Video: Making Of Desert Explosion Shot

Next was the blurs and the noise adjustment layer.
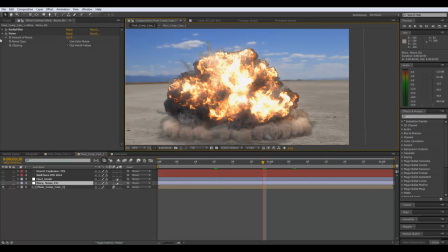4:12 So first thing I did, I added a radar blur,
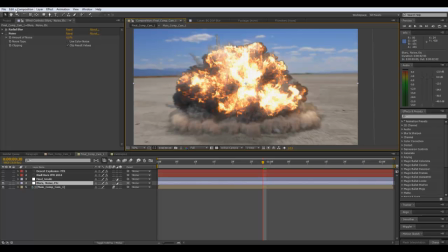4:15 which kind of gives the impression of the camera zooming in and out, and this is actually animated with the amount. So, like when the explosion first going off, there's a lot of
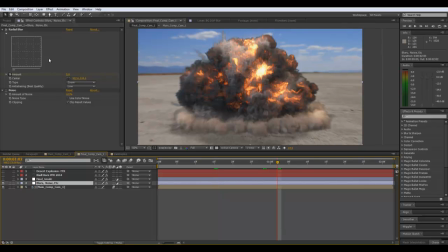4:26 radar blur, but when it goes down, you can see it goes down to 5, and then by the end, I think it's down to 2.
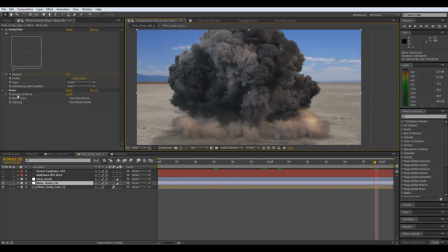4:33 Yeah. And then on top of that, I added some grain, basically noise, but not using color noise because that looks awful.
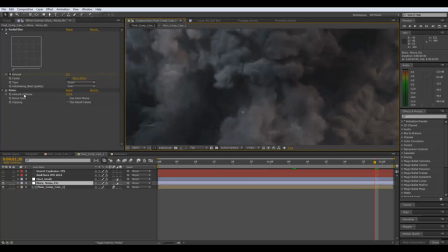4:41 And you can see again that kind of enhances the smoke, and it actually, because it's going over the whole
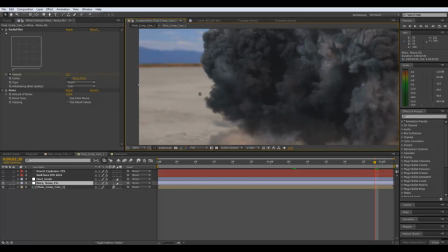4:47 shot, it actually kind of blends it in a lot nicer. Okay, next final grade,
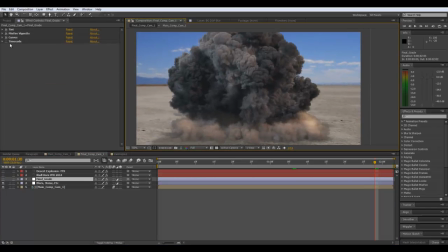4:53 which is the second adjustment layer in this comp. Basically, have the time code here, but you don't need to see that.
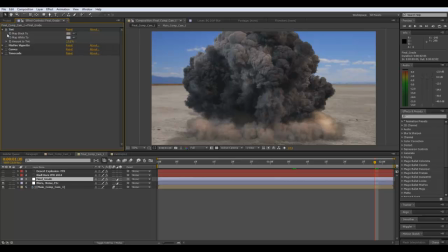5:01 I just turn all this off, turn this on.
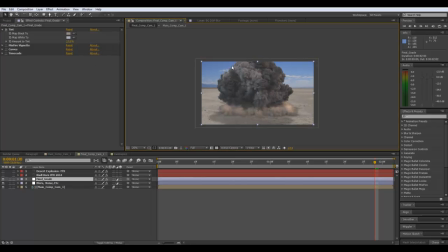5:05 So first thing I did was add a bit of a tint. You can see I've kind of got like a sandy and a blue colour.
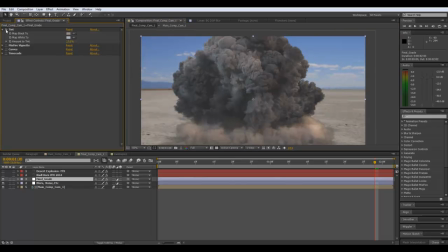5:11 Just a little bit of tint really does actually blend it in a lot better. That's without the tint, that's with the tint, looks sort of nicer. Then Magic Bullet Misfire Vignette, which looks awesome. Use that on like nearly every single shot I do.
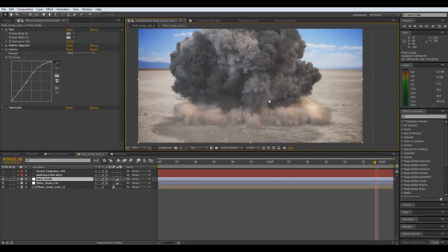5:24 Then I did some curves to add a bit of contrast and brightness to the shot, which absolutely makes it look a lot better.
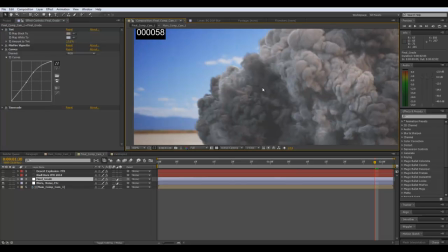5:30 Then the time code, which is just goes at the top, just for reference of the frames.
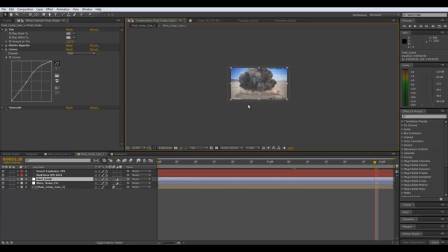5:36 Yeah, and that's pretty much it really. So I hope you liked the shot.
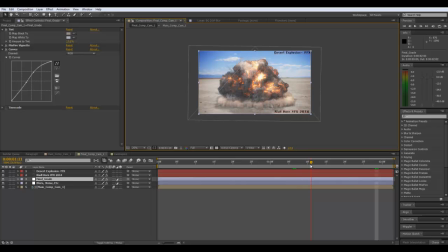5:45 Thanks for watching, and I've got some cool real flow stuff coming up soon, so thanks a lot. See you next time.